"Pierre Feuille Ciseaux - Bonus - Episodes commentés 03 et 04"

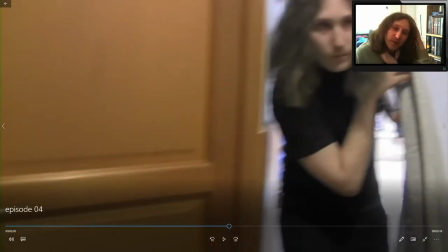[37:21]
Là, j'ai refait le coup de ça va passer par la porte et en fait non, on passe par ailleurs. Moi, ça me fait rire. Personnellement, le petit gag visuel, et en plus, c'est encore plus fort ici parce que vraiment la caméra elle arrive sur la poignée et elle se relève d'un coup. C'était pas un accident de la part de la caméraman, qui en l'occurrence était ma mère ce jour-là. C'était totalement volontaire, hein.
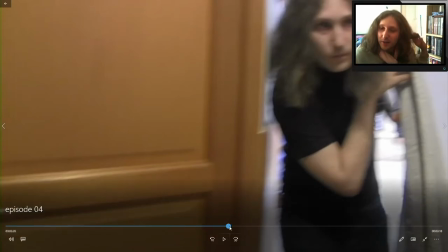[37:39]
C'est les instructions que j'avais données et je trouve qu'elle a parfaitement réussi exactement ce que je lui demandais.
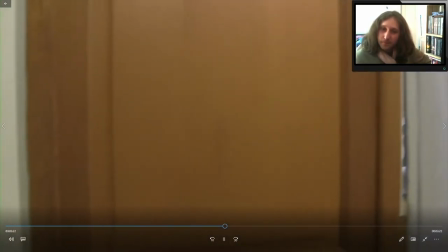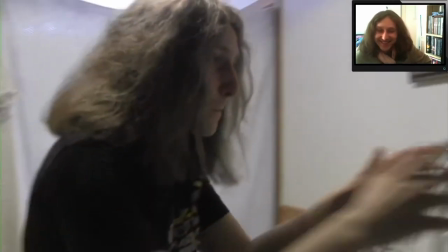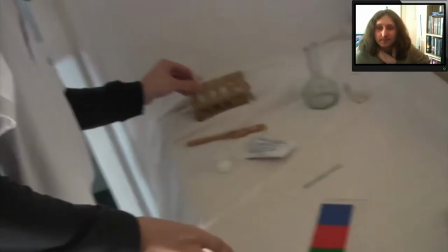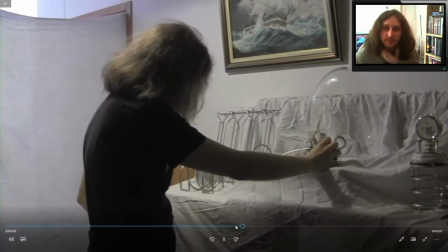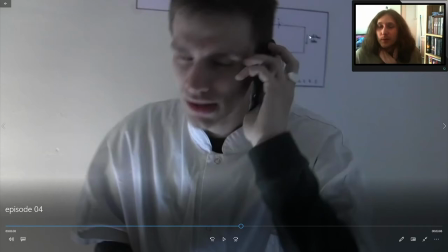[38:07]
Petit graphe de réaction électrolyse à l'époque de quand on était au lycée, c'était très facile de reproduire ce graphe.
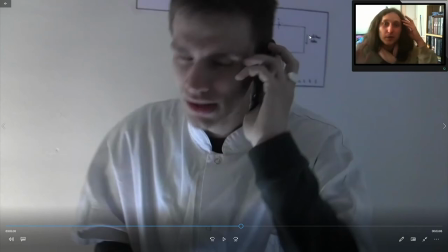[38:14]
Aujourd'hui, je vois ça, je fais mais qu'est-ce que c'est que ce bordel scientifique? Parce qu'à l'époque, c'est ce que tu étudies en fait.
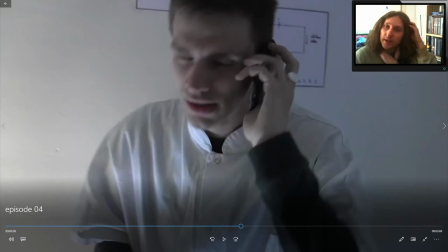[38:19]
Mais aujourd'hui, c'est tellement loin derrière que ça a l'air compliqué.
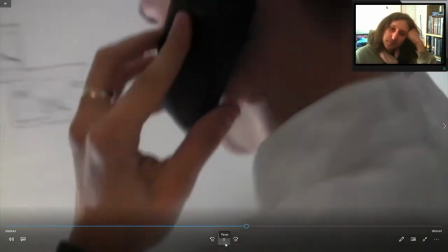[38:26] Allô? Allô Stéphane. J'ai analysé ta pilule, comme tu m'as demandé, il n'y a pas que de bonnes nouvelles.
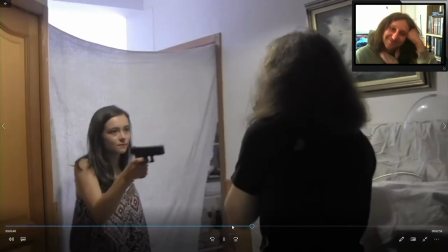[38:31] Mm-hmm. Mais non, en fait. C'est bien à base d'ADN de gamma, mais par contre, c'est bourré de drogue.
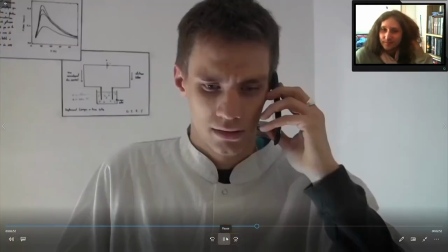[38:36] Cette pute t'a drogué. Ouais, allô, Pierre. C'est la pute.
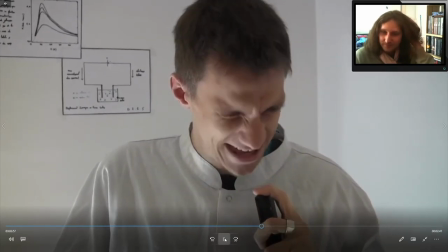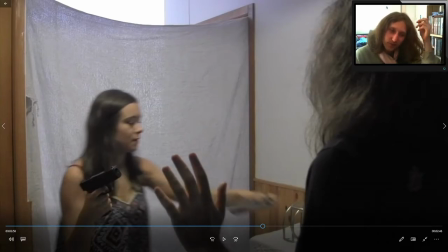[38:45] Merde.
J'ai rien à dire sur cette scène, je trouve juste amusante.
Tu viens d'un autre base?
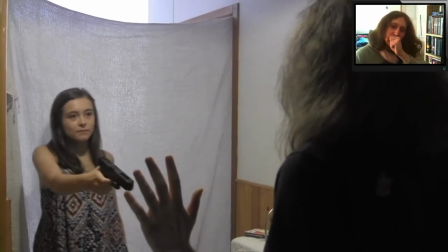[38:51] Tu me piques nos affaires? Je savais que j'aurais dû descendre dès que je t'ai rencontré.
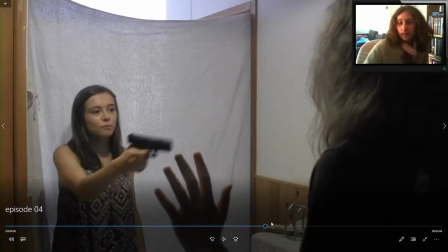[38:55]
Là, c'est dommage parce qu'elle a oublié une phrase, mais elle était tellement bien au niveau des expressions et tout ça que je l'ai laissée.
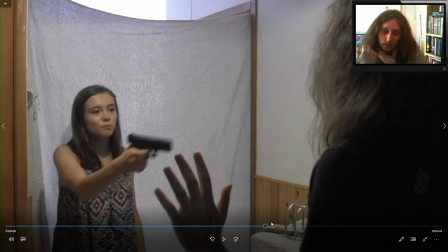[39:02]
Elle était censée dire « Tu viens d'un autre base, nous nargue avec nos agents, pique nos affaires. » Et du coup, ça martelait encore dans l'idée du spectateur qu'il y avait un problème avec Gamma. Voilà. De façon implicite, parce que c'est pas explicite, tu vois, tu te dis pas « Ok, Claire, qu'il y a un souci. Enfin, » Tu peux, hein, si t'es très attentif, tu peux.
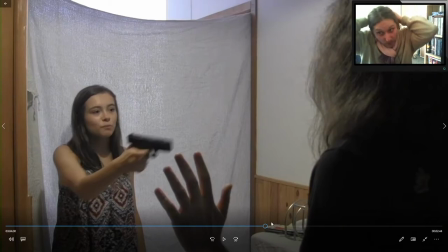[39:22]
Mais en principe, enfin, on sait qu'il y a un problème avec Stéphane, avec le coup de fil avec Sarah,
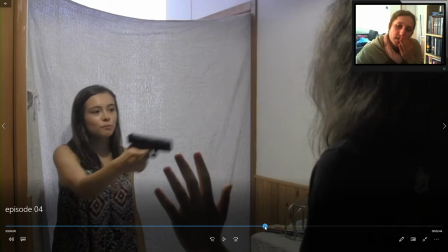[39:27]
qui est carrément montré à la caméra, mais on sait pas encore trop qui est Gamma. Et le fait qu'elle dise ça, ça martèle, tu vois.
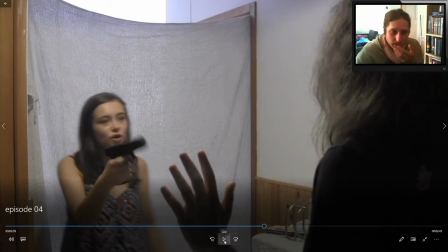[39:35]
Mais du coup, elle a oublié, mais... Ben, tant pis, c'est pas... Dans notre base, Enfin, c'est fait, quoi.
Tu nous piques nos affaires ?
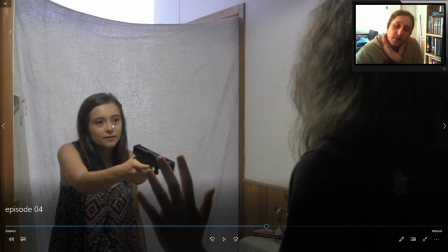[39:43]
Il y avait une autre scène où effectivement elle avait dit, hein, du coup, puisque je lui ai dit qu'il fallait qu'elle le dise, mais je trouvais que c'était moins important que de garder une expression très convaincante. Parce qu'il faut savoir que cette jeune fille avait beaucoup de mal à faire des scènes,
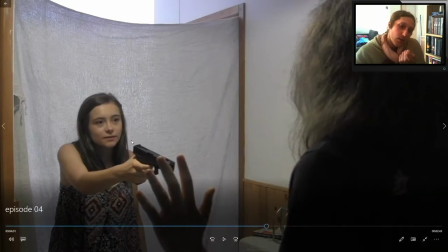[40:01]
mais elle a toujours été très volontaire, et je l'en remercie beaucoup pour ça. Et comme je lui disais pour l'encourager, c'est pas grave si tu rates 80 fois. Il suffit qu'il y ait une fois qui soit bonne pour qu'on ait gagné, parce que la caméra, elle l'aura capturé, tu vois.
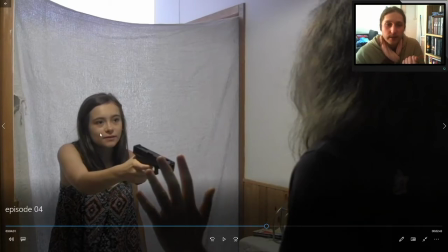[40:16]
Et c'est exactement ça. En fait, là, c'est là où, franchement, elle avait une expression qui était parfaite. Et donc, c'est cette scène que j'ai gardée. Et du coup, son personnage, je le trouve très convaincant, en vérité. Parce que j'ai gardé à chaque fois les scènes où elle avait réussi. Et donc, on obtient un truc fabuleux, en fait.
Je savais que j'aurais dû descendre dès que je t'ai rencontré.
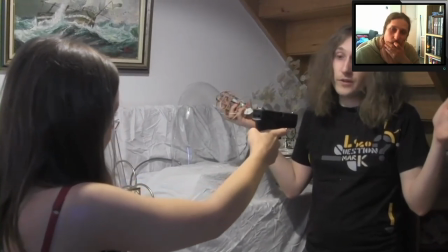[40:34] Tu sais, Sophie, j'ai été débloqué. Je peux te désarmer, si je veux. T'en es sûr ?
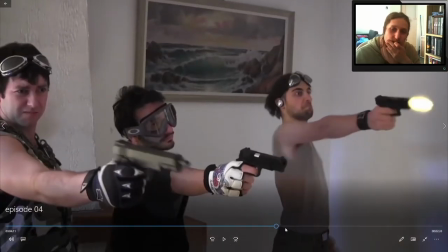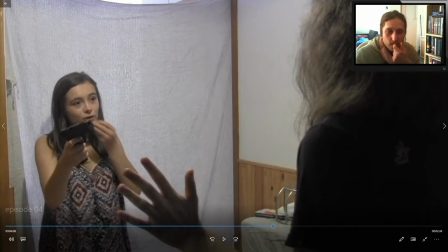[40:44]
Je disais pour l'anecdote, et quand on le sait, c'est évident, le bruitage que j'ai mis quand elle met le mentos dans la bouche,
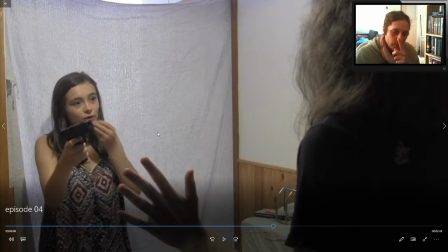[40:50]
c'est le bruit que je fais quand je croque la pomme dans l'épisode 2. Genre droite ou gauche, je fais ma gauche, je croque la pomme, c'était exactement ce bruit. Je l'ai pris, je l'ai mis là. On écoute, c'est le.
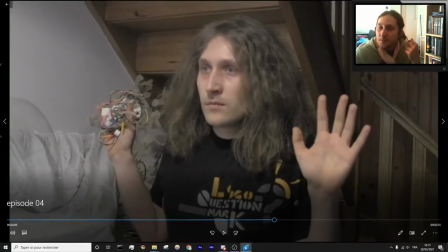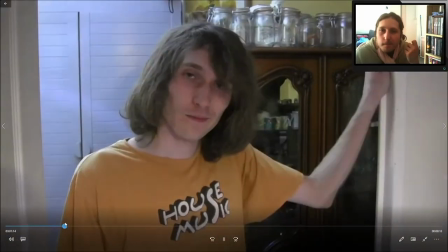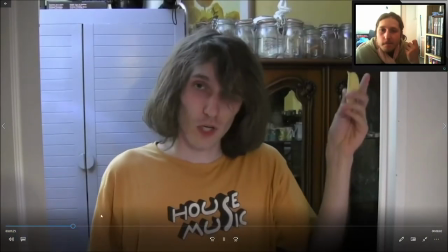[41:17] Ma
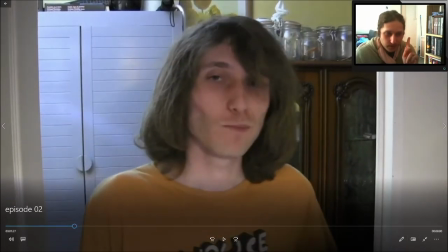[41:20] gauche.
C'est le même bruit, je disais.
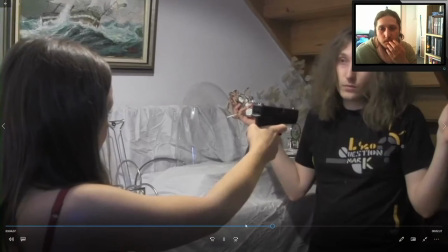[41:32] Si je veux. T'en es sûr ?
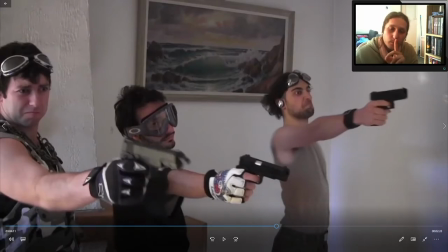[41:38]
À noter que pour l'instant, on n'en sait pas plus sur Stéphane et Sophie. Est-ce qu'il est mort ? Est-ce qu'il va s'en sortir ?
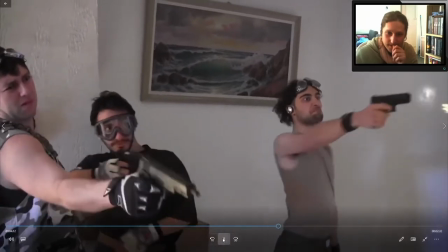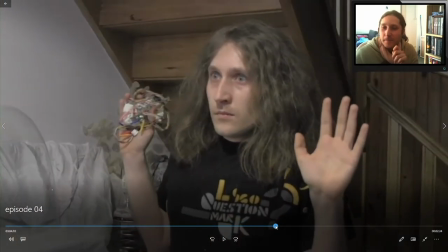[41:51]
J'ai une anecdote sur cette scène. Premièrement, je leur ai tous dit, faites comme si vous tirez.
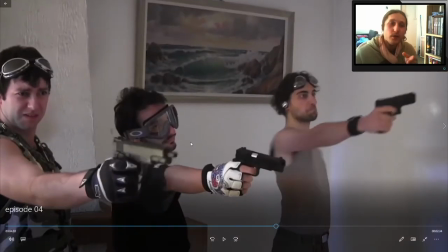[41:58]
Donc ils font tous comme s'ils tirent. Le personnage au milieu aussi, hein. Il fait genre, il tire.
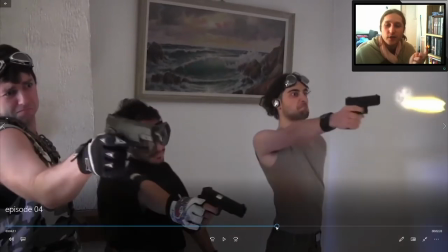[42:03]
Puis d'un coup, il s'est dit, tiens, je vais faire genre, je tire des grosses bassos, je vais faire genre, j'ai un gros recul.
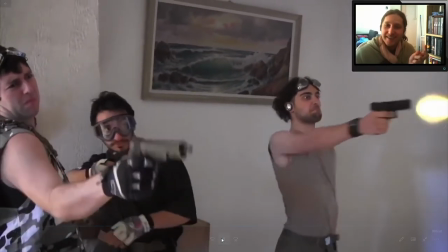[42:08]
Voilà. Ouais. Et vous voyez qu'il s'est dit ça, et puis là, ça commence à le faire.
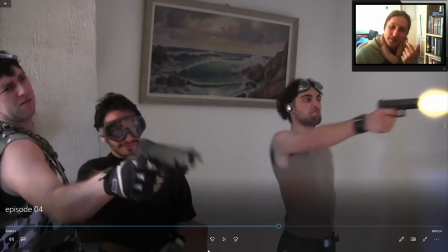[42:17]
Enfin, et du coup, il commence à se marrer de son idée, en fait.
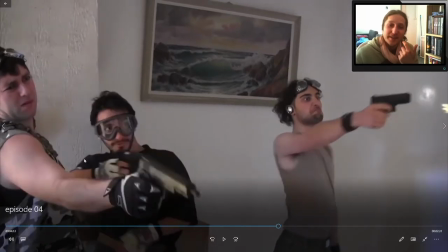[42:22]
Faut savoir d'ailleurs que juste après, il s'est cogné le coude contre le mur et il s'est fait mal.
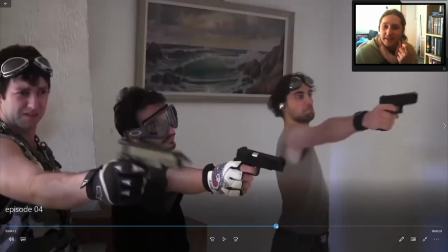[42:26]
Mais du coup, je l'ai pas gardé, mais voilà. Et donc, quand on regarde, voilà, il tire, puis il se dit, je vais faire du gros recul, et ça me fait marrer.
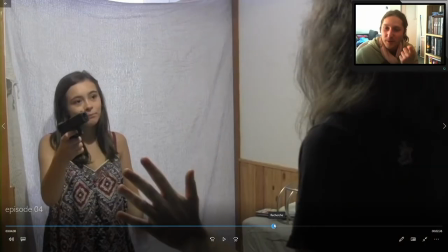[42:35]
Et du coup, si je fais arrêt sur image, sur le pile bon moment, on voit que du coup, je dis, ah ouais, tu veux faire genre, tu tires des bastos ?
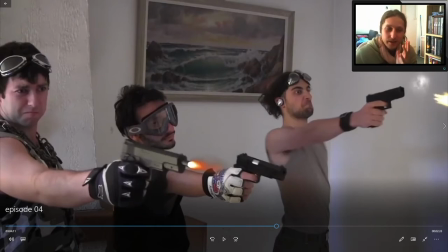[42:43]
Et bah du coup, je vais te mettre des kamehameha, quoi, sur ce qui sort. Hein. Si je mets pause au bon moment, on va le...
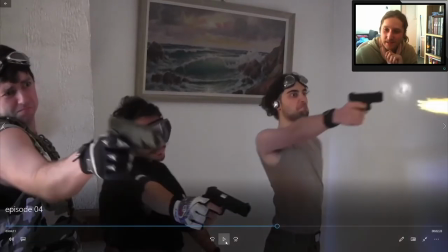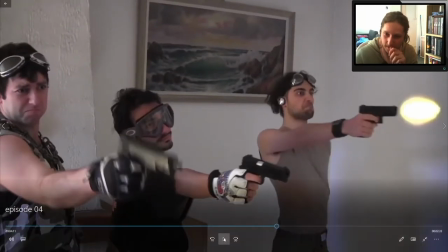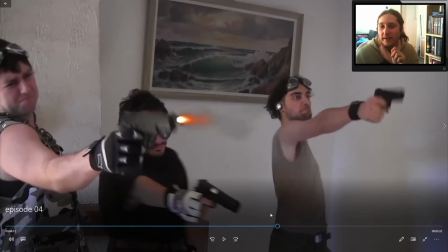[42:59]
Bon, j'ai pas réussi à l'arrêter, mais vous avez vu la taille, ça fait à peu près ça, hein, comparé à ça qui est tout petit, quoi.
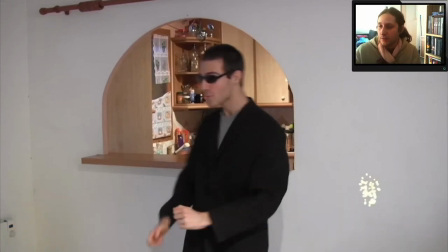[43:08]
Pour ce passage, c'est encore la blague du... en fait, je lui avais dit, vas-y, danse, et puis je garderai 5 secondes, tu vois, je garderai le meilleur move. Et puis finalement, j'aime beaucoup, comme je l'ai dit, quelque chose qui devrait durer 5 secondes quand on dure 40, c'est vraiment...
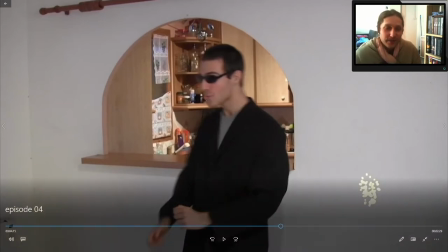[43:24]
Vraiment, ça me fait rire, et donc j'ai tout gardé, quoi. Parce que je trouve que comme ça traîne en longueur, c'était marrant.
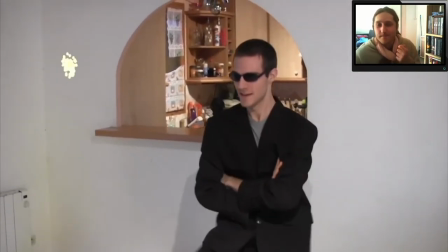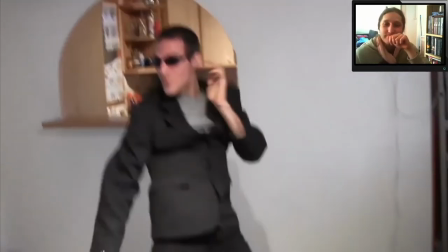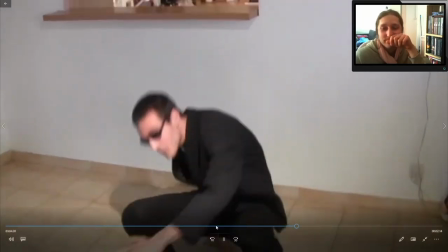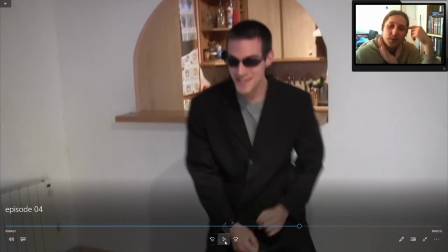[43:48]
Si tu veux, là, on commence à se dire, ok, c'est beaucoup trop pour être crédible, tu vois.
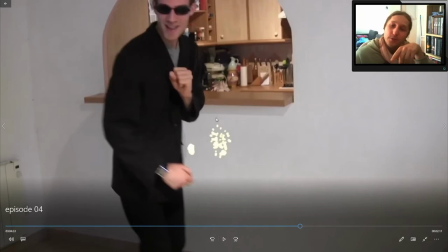[43:52]
Et donc, là, j'ai commencé à en mettre plus. J'ai fait genre, il y en a beaucoup, c'est.
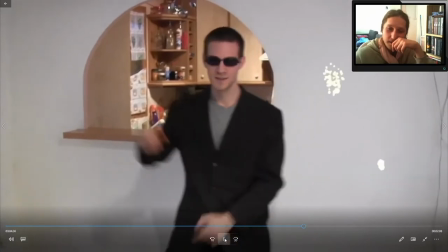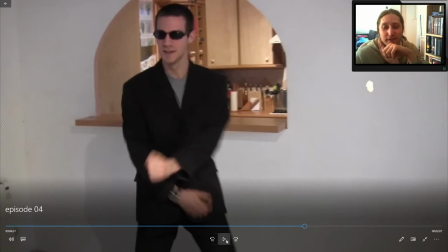[44:02]
Et là, je me suis dit, ok, on va assumer parce qu'on va pas assez que j'en ai mis beaucoup pour la blague. Je vais en mettre, mais genre, partout, sauf sur lui.
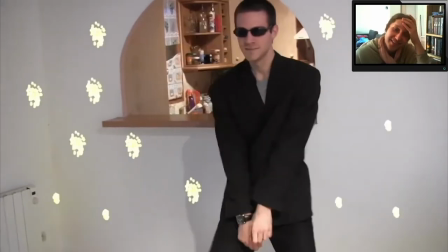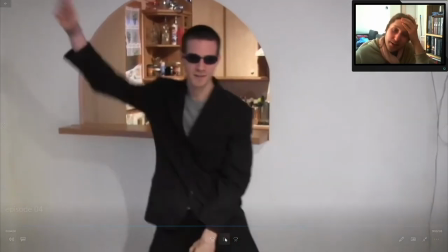[44:15]
Mais en plus, l'effet, il est totalement foiré, parce que je crois qu'il y a des balles qui partent là et tout, quoi. Genre là, c'est pas le mur, quoi, c'est le vide.
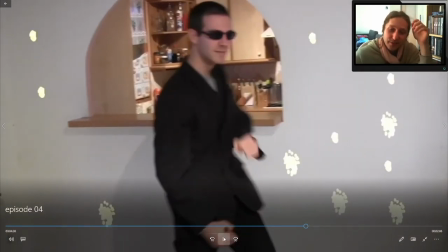[44:23]
Enfin bon.
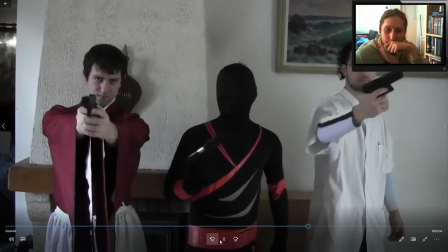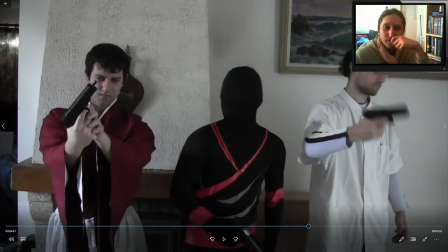[44:29]
Ouais, je vais pas vous laisser ce combat, malheureusement, parce que je vais devoir casser des années... Enfin, je vais y mettre plein d'anecdotes, parce que ce combat, il est cool, mais je vais pas arrêter de poser, en fait. Donc, vous aurez pas le côté cool, pas trop, quoi. Ah oui, d'ailleurs, pourquoi ils ont changé de tenue?
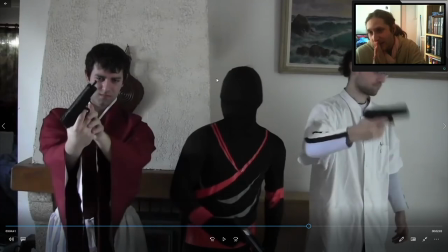[44:46]
Comme un idiot, j'ai oublié de faire la transition. Mais l'idée, c'est que c'était un peu en mode sorti du chapeau, tu vois. Et c'est totalement sorti du chapeau, en fait. C'est genre. Ouais, il n'y avait pas d'explication.
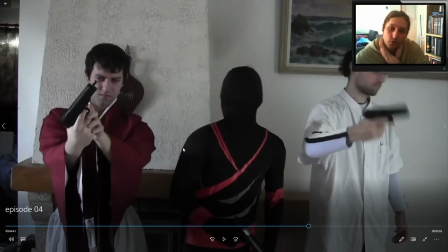[45:01]
C'est censé être les mêmes personnes, hein, mais il n'y avait pas d'explication. C'était juste. Je sais plus. Bon, j'ai fait ça comme ça, c'est tout. Parce que je voulais trois morts différentes. Et donc, je me suis dit que leur mort serait en fonction de ce qu'ils sont. Et pourquoi j'ai mis des tenues militaires, ça, je m'en souviens plus trop.
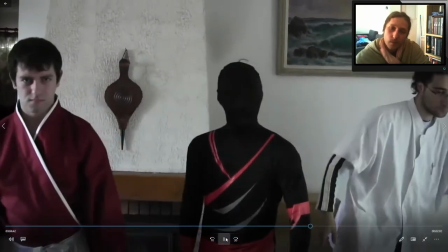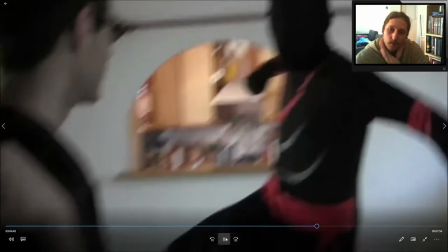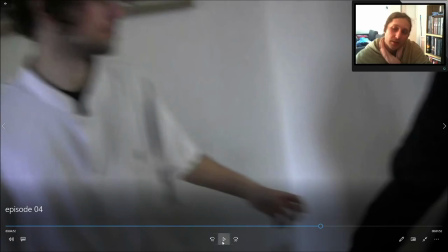[45:29]
Je trouve que j'ai assez bien géré ce combat parce que je me suis dit, quand tu te combats à trois,
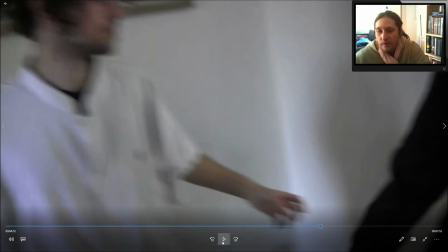[45:34]
c'est, bah, on n'est pas dans un de ces films où les deux personnes elles attendent en arrière-plan avant de donner les coups, tu vois, elles font des choses.